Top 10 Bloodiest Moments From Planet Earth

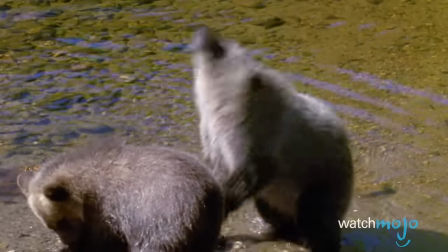Every aspect of this scene is fascinating, and the bears are honestly pretty cute.
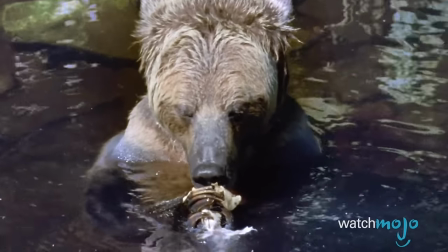But when they finally dig in, it can be pretty stomach-churning and gag-inducing.
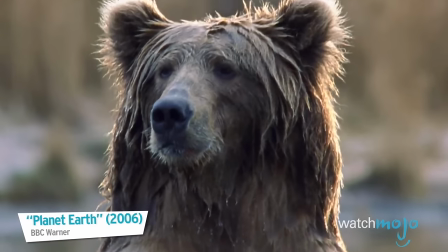But catching salmon in deep water is not that easy.
Number 7.
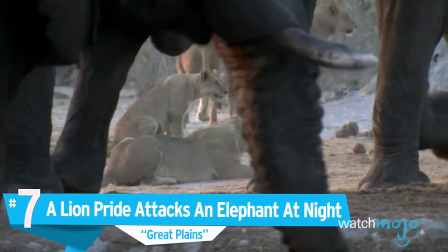A lion pride attacks an elephant at night.
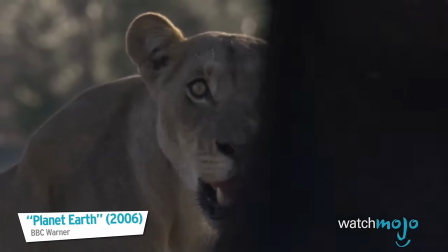The elephants dominate the waterhole, but as night falls, the balance of power will shift.
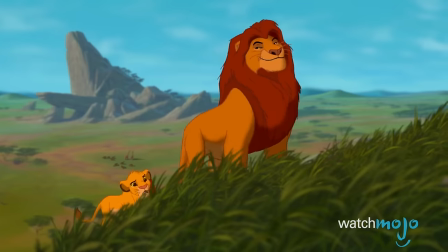You know what's nice about The Lion King? We hear about the circle of life, but mostly get to skip over the part where Mufasa and company actually acted out.
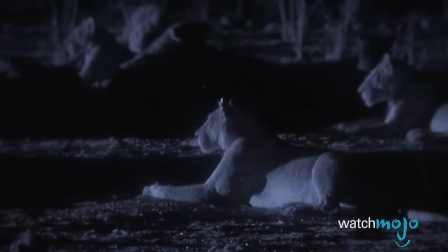Because really, it would be pretty traumatizing to see Simba's entire family chasing a terrified elephant through the bush at night. In the darkness, the tables turn. The fact
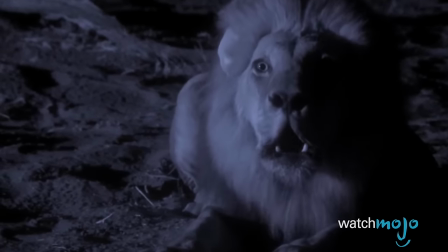fact that this particular scene was filmed in darkness using night vision just adds that perfect Blair Witch vibe.
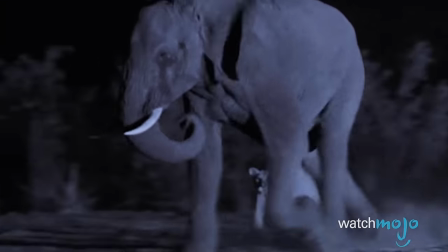Taking the entire scene from run-of-the-mill wildlife program type of grizzly to downright nightmarish.
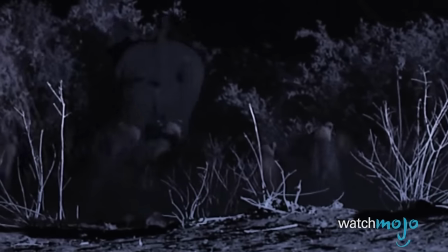There are 30 of them, and they're specialist elephant hunters.
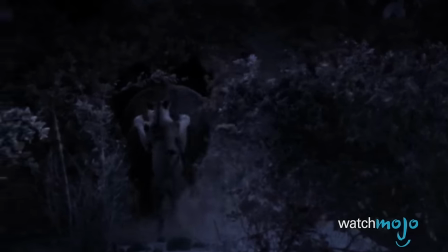The blackened eyes of these lions as they chow down on their prey, in a lightning storm no less,
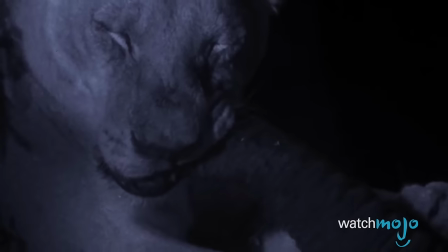makes for some seriously ghoulish imagery, and makes the gore all the more hard to swallow.
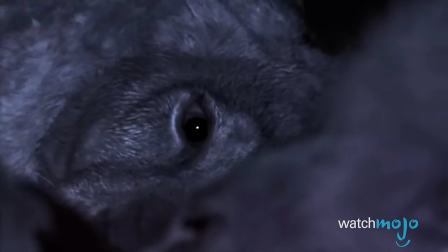Well, not for them, obviously.
This elephant will feed the whole pride for at least a week.
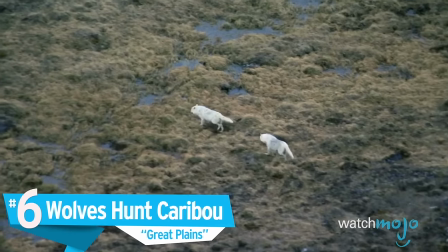Number 6. Wolves hunt caribou. Wolves.
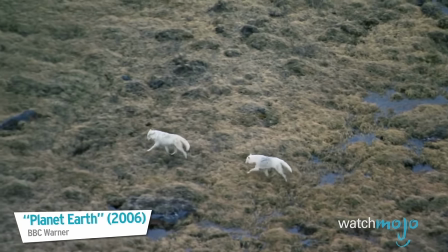For them, finding food on the plains is an even greater challenge.
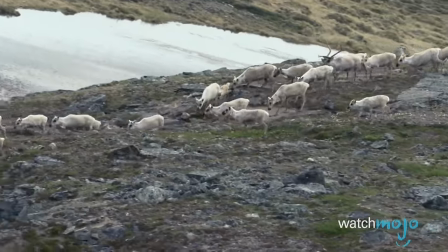It's never easy to watch animals hunt. It's fascinating, but in today's world,
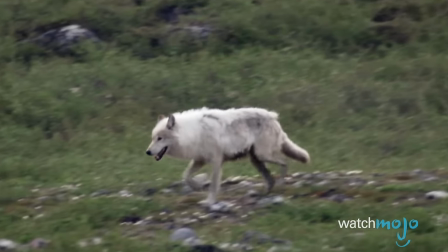where we've done everything possible to distance the meat we consume from the cute creatures we see in cartoons and recreate as stuffed animals,
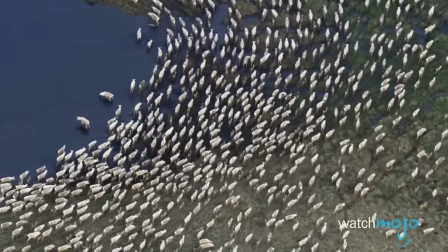it's easy to trick ourselves into believing that animals live in harmony.
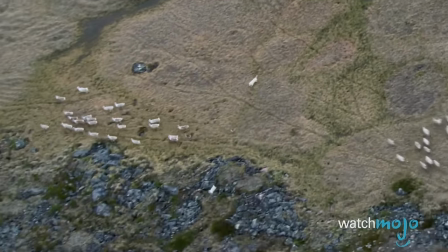In the very real world of planet Earth, however, interspecies hunting isn't sugar-coated.
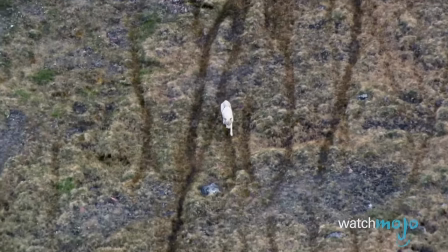It's captured via breathtaking overhead camera shots in all its Darwinian honesty.
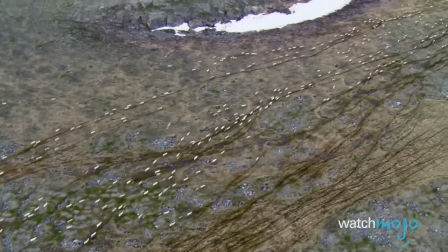The caribou are close.
Animals don't just hunt one another.
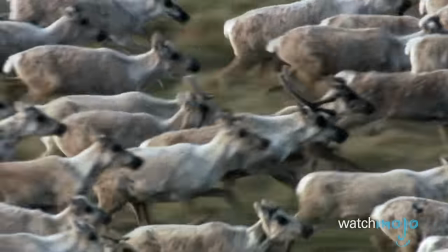They target the weakest and most vulnerable type of prey, which often means the young.
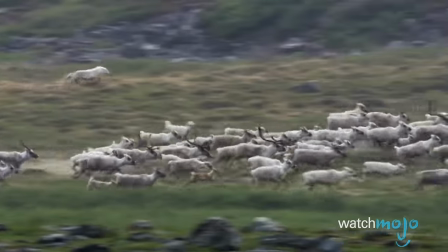The wolf panics the herd, and the weak and young are singled out.
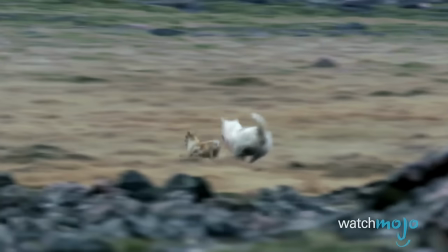As a mercy to viewers, the camera cuts away before blood is drawn.
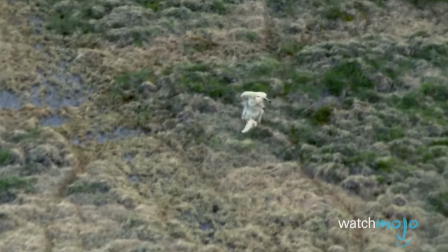But as soon as the wolf catches this young caribou, the violence is implied.
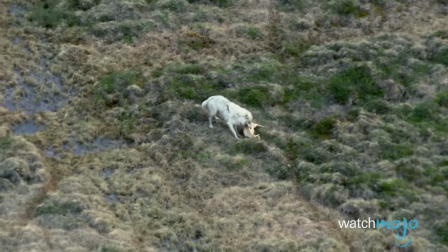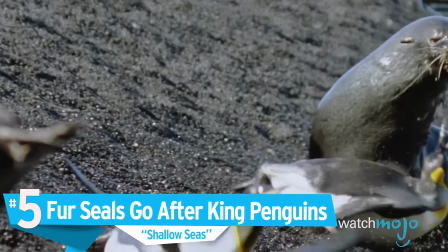Number 5. Fur seals go after king penguins.
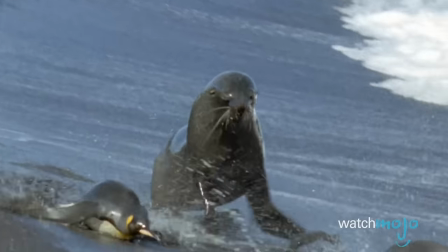Fur seals normally live on krill, but these have now acquired an unexpected taste for blubber-rich penguins.
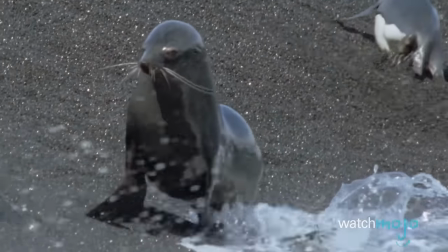Speaking of animals we often think of as cute and cuddly, if you haven't seen Planet Earth in a few years, you've likely forgotten about this particular segment.
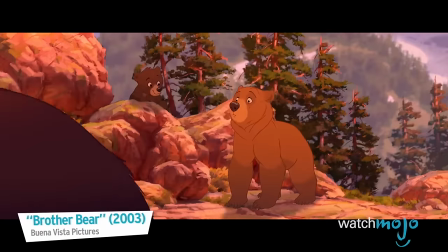Sure, seals eat fish. Everyone knows that. If animated films have taught us anything, it's that unless fish are the heroes of the story,
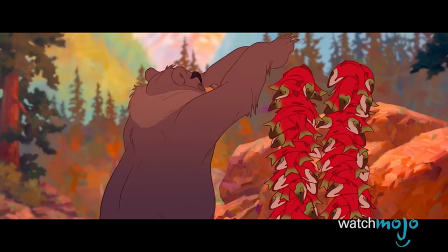you never anthropomorphize them or get attached to them, because they are going to get eaten.
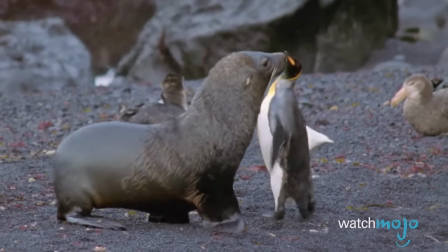But penguins? One super cute animal brutally attacking another super cute animal?
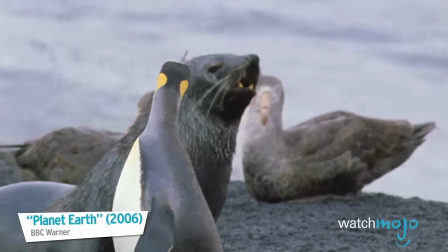Talk about traumatizing.
The seal could easily lose an eye.
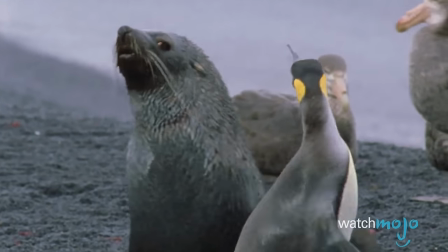The only safe way to grab a penguin is from behind, and the birds are well aware of that.
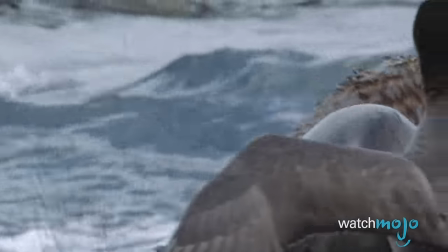We don't see blood, but there's enough violence to make up for it. Can we switch back to videos of seals climbing into boats and making puppy dog eyes now?
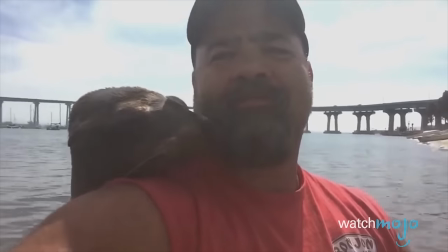Aw, that's better. Wait, no, why?
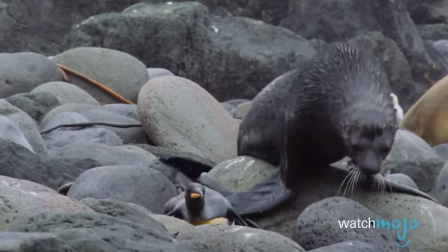Both animals are clumsy on this terrain, but the penguin has the more to lose.
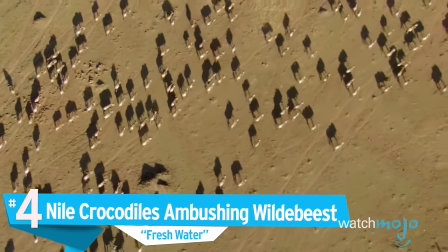Number 4, Nile crocodiles ambushing wildebeest.
Lines of wildebeest are on the march.
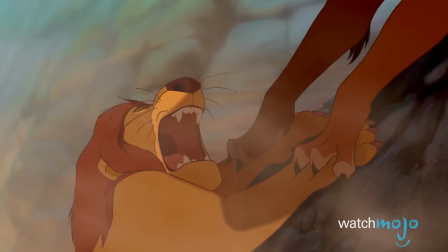Life is hard for a wildebeest. Evil, power-hungry lions are always manipulating you and your herd, making you an accessory to murder in the process.
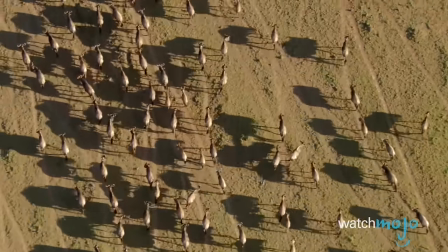For these thirsty herds, the rivers are not only a vital source of drinking water, but also dangerous obstacles.
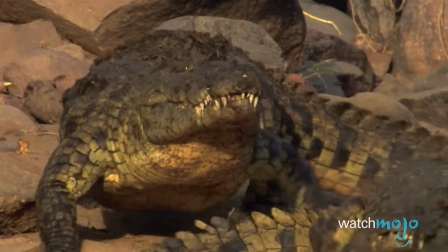Every time you try to get a drink of water, it could be your last.